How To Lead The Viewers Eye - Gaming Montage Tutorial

This is one of the most important techniques and tools I utilize when recording angles for a montage. Doesn't matter what game it is, any montage, you need to be thinking about this when you go in to record angles.
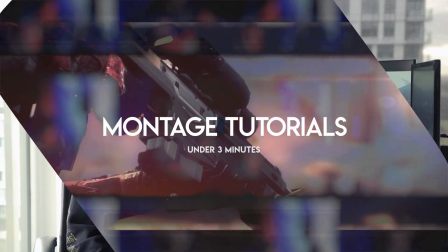So in this video, we're going to talk about leading the viewer's eye, basically controlling where your audience is looking on each shot of your video. Before I dive into different ways that you can do this, I want to show you some examples from videos I've done in the past using some of my old montages.
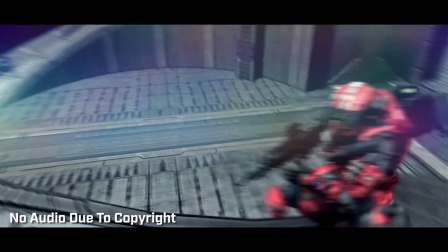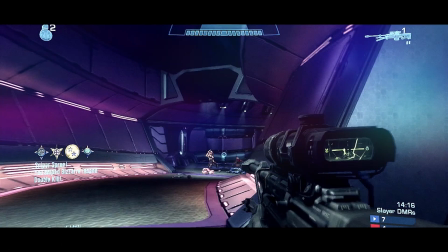Now this time watch it again, but pay attention to where your eye is on the screen and where you are looking.
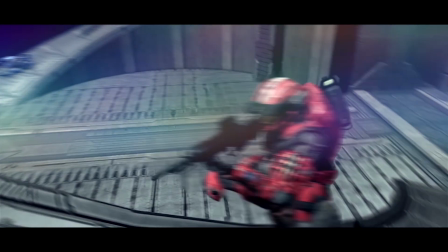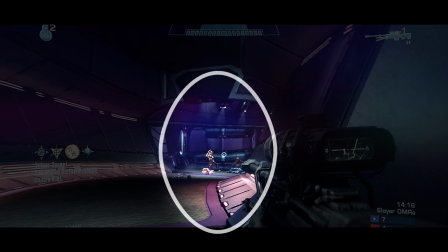Now if I had to guess, this would be where I think your eye is. The reason for that is this is where the action is.
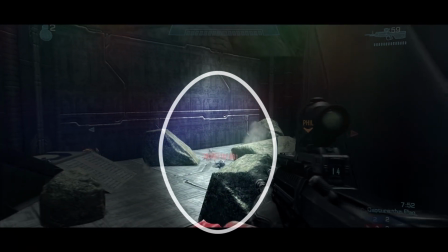This is what is exciting and grabs the eye. So if you also notice, it doesn't jump from one shot to the next cut.
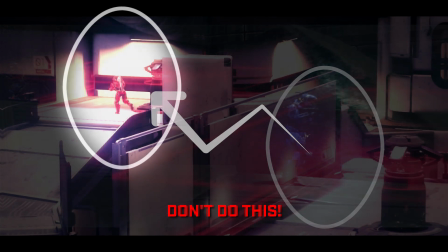All of a sudden, the action's in another corner and you have to look across the screen, kind of throwing you off.
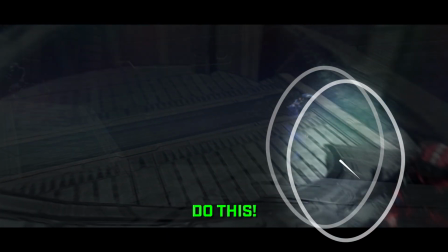But instead it flows from one position to another, back into the center. Because in first-person montages, all the POV shots, the reticule is right in the center of the screen,
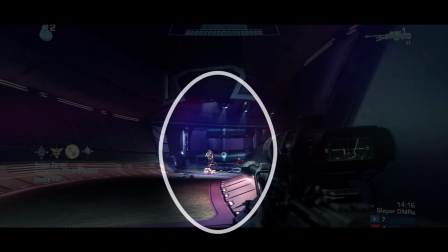and that's where the focus is for the majority of the montage until you cut to the angles. Here are a few other examples to look at.
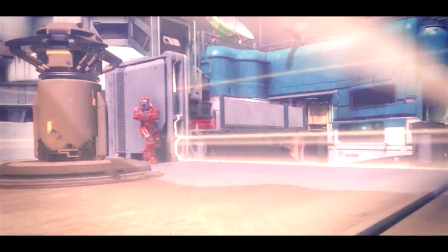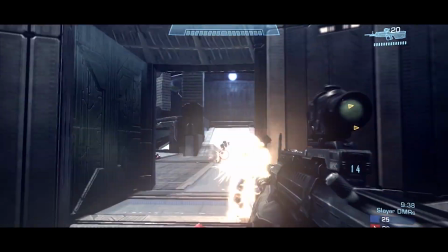In all these clips, you'll see that the action and the movement is what is drawing the eye.
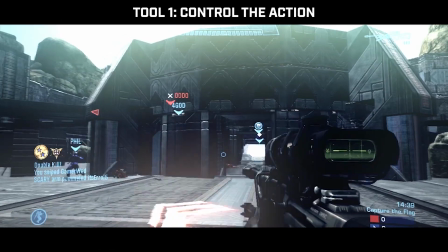That is what's exciting and that's what captures our attention. Except for in this example right here, you'll see I actually put fire on the ground like arrows,
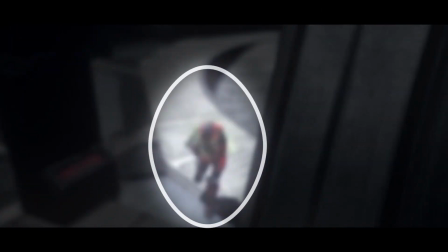which is a deliberate way to draw the eye from one position up to another character.
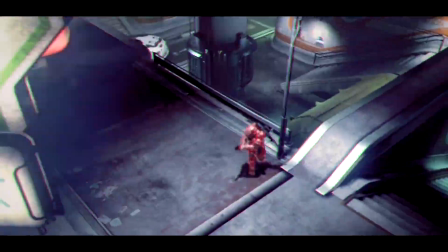So really make sure you put in that extra effort that when you're recording angles, you think about the angle before this current one and the one after.
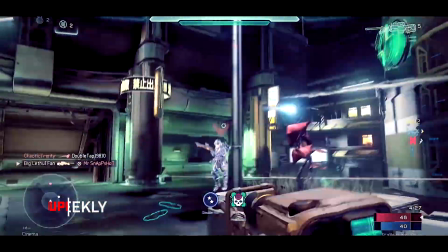Where are you looking? Where is your character on screen?
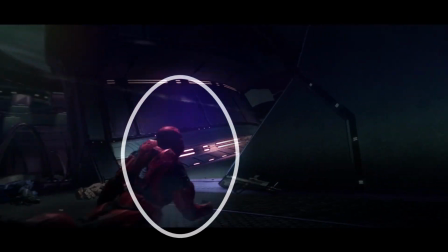And really put in that time and effort to make sure it all flows together from one position to another so the eye of the viewer is following it and not jumping around.
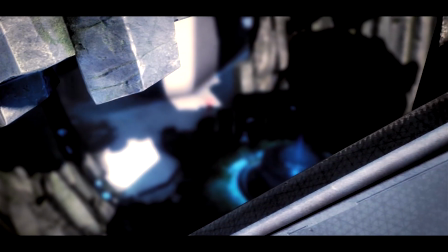Some quick and easy ways to control the eye of the viewer or manipulate it again.
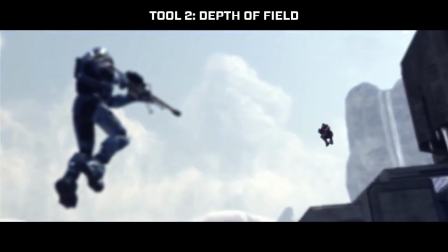One is using the depth of field, so if your camera in-game can focus from one character to another,
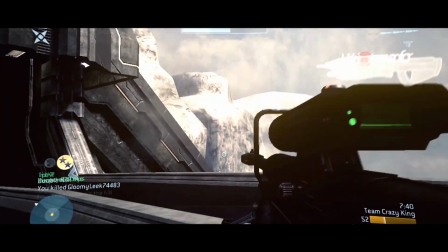or if you need to fake the depth of field using After Effects, I have a tutorial here and I'll link to the description.
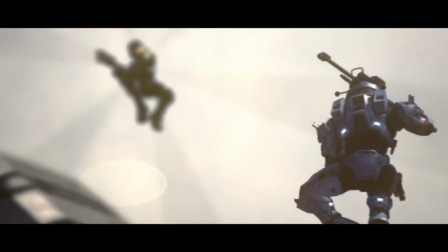But basically focusing on one character to another, you're physically controlling where the viewer is looking and where he's changing his attention from one to the other.
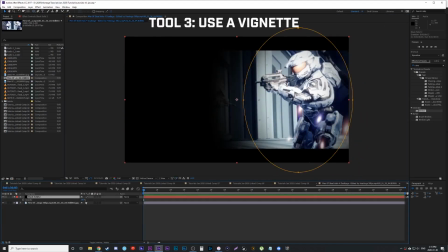Another way to do this is with vignetting, so in your color correction you just do a stronger vignette on the areas you want them to focus on.
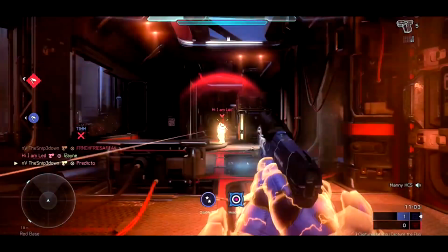And the last way is to add something on the screen that really pops out, a lens flare or a flicker, or like a light flicker.
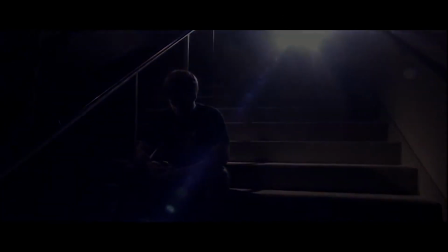Anything like that that's jarring and grabs the viewer's attention will bring the eye up to that, letting you control it again.
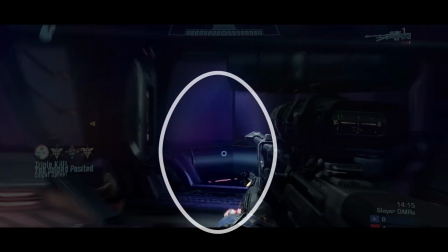Hopefully you guys can all recognize the importance and how powerful a tool it can be to manipulate and control where your viewer is looking.
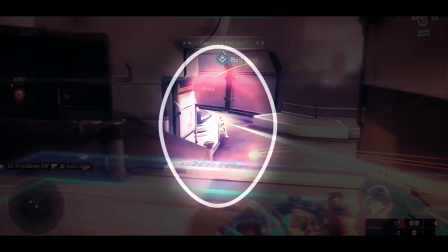I hope you utilize this in all your montages and really put in that extra time and effort when getting angles
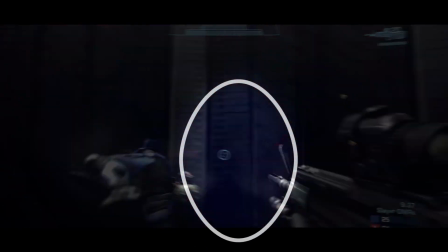to plan a few steps ahead and just make sure it all flows together and just increase the quality of your content. Thanks guys. Alright guys, thanks for watching. Hopefully you learned something new. Subscribe to the channel if you want to learn more filmmaking techniques and how you can utilize them in your video game montages.